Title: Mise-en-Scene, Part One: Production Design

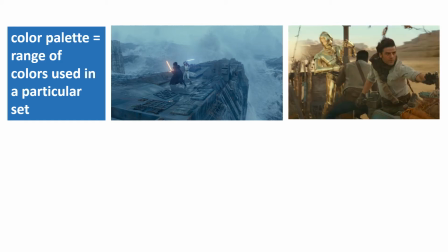In this example, which is from a different scene in the same movie, the color palette is made up of shades of brown, beige, gold, blue, and orange. While it is common for movies to have different color palettes for different sets,
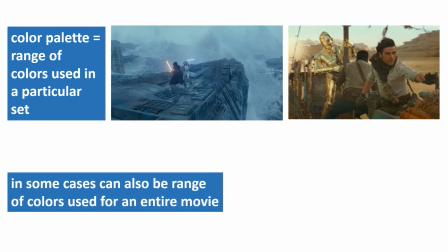there are also some cases where the production designer and the director might decide to use a single color palette for the entire film.
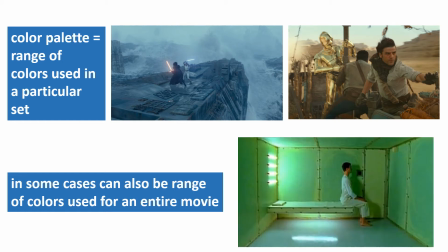In the short film Bartholomew's Song, for example, every location in the film uses the same color palette of green, yellow, and white.
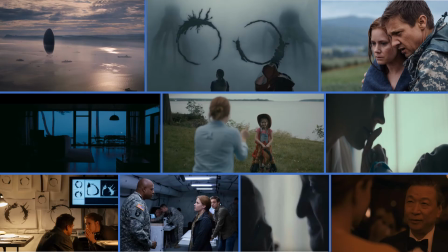Feature films sometimes do this too. Arrival, for example, has a color palette that is pretty consistent throughout the entire film, regardless of the setting.
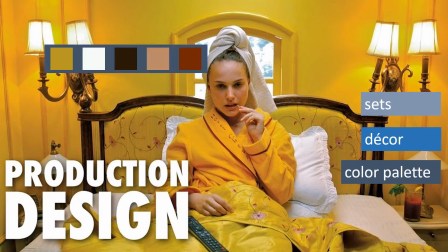When it comes to our first example from the Darjeeling Express, the color palette includes the yellow of the paint on the walls, the fabric on the headboard, the quilt on the bed, and the bathrobe that the woman is wearing.
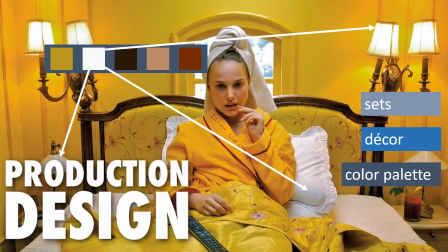It also includes the white of the sheets, the lampshades, and the towel on the woman's head, and also the lollipop stick, as well as the brown of the wood trim on the headboard, which is echoed in a slightly different shade by the brass light fixtures,
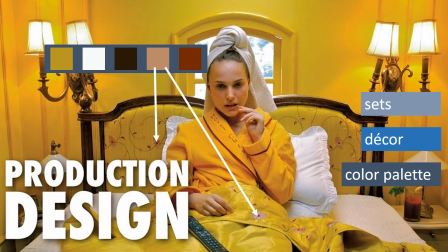the pink of the flower petals on the matching fabric on the headboard and the quilt, and the maroon in the center of the flowers, the trim on the woman's bathrobe, and the Bloody Mary on the bedside table.
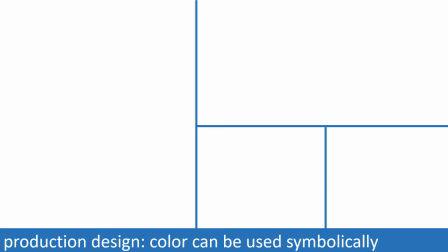While the choice of colors in the decor and the other aspects of the production design provide decoration for sets, color also has other uses in movies. In some cases, color can be used symbolically.
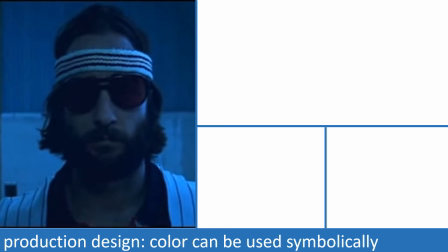For example, in this scene from The Royal Tenenbaums, the character Richie is contemplating suicide. Blue is the dominant color in the production design, and a blue filter is additionally used to give a bluish tinge to the entire shot. Blue is a color that we associate with sorrow in U.S. culture,
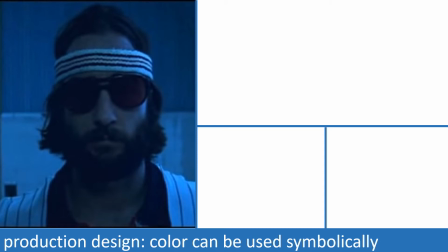so the use of the color in this scene is symbolically linked to Richie's emotional state.
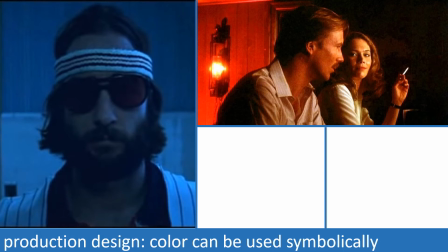Likewise, in this scene from Body Heat, the woman, Maddie, is trying to convince the man, Ned, to murder her husband. Red is the dominant color in the production design for this scene. Red is a color that we associate with danger in U.S. culture,
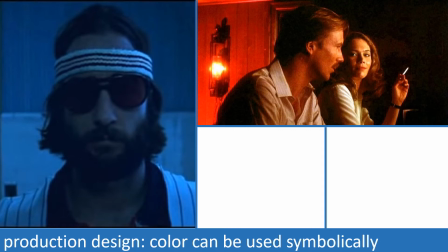and so the use of the color in this scene signals the dangerous situation that Ned finds himself in. We see the symbolic use of color in a slightly different way in films like Pleasantville and Medicine for Melancholy,
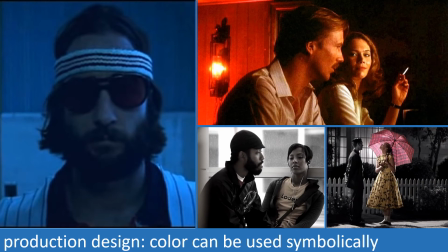both of which used a color grading process in post-production to bleed out most of the color, so that only selected areas of color remain in each shot. In Medicine for Melancholy,
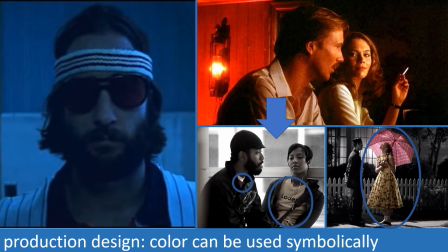the colors are used alternately to symbolize moments of connection and moments of disagreement or contrast between the movie's two protagonists, as in this shot where the different colors of their shirts symbolically reflect more fundamental differences between them.
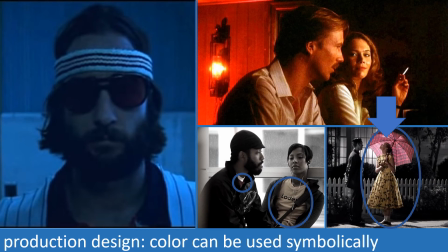While in Pleasantville, the symbolic uses of color are tied to both the plot and the themes of the film, as color literally comes into the lives of characters in the film as they take risks, become open to new experiences or ideas, or otherwise step out of their comfort zones.
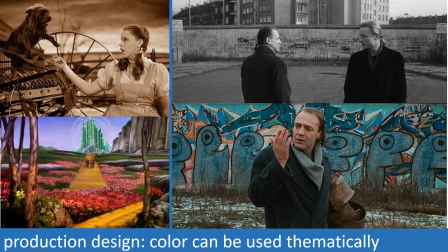We see a similar thematic use of color in The Wizard of Oz, where the scenes set in Kansas are filmed in sepia-tone film stock, while the scenes set in Oz are filmed using Technicolor film stock.
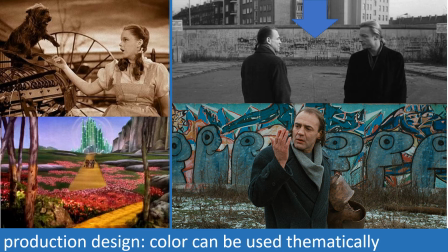We also see this in Wings of Desire, where the protagonist can only see the world in black and white and from an emotional distance as an angel, but experiences the world in color after he makes the choice to become human.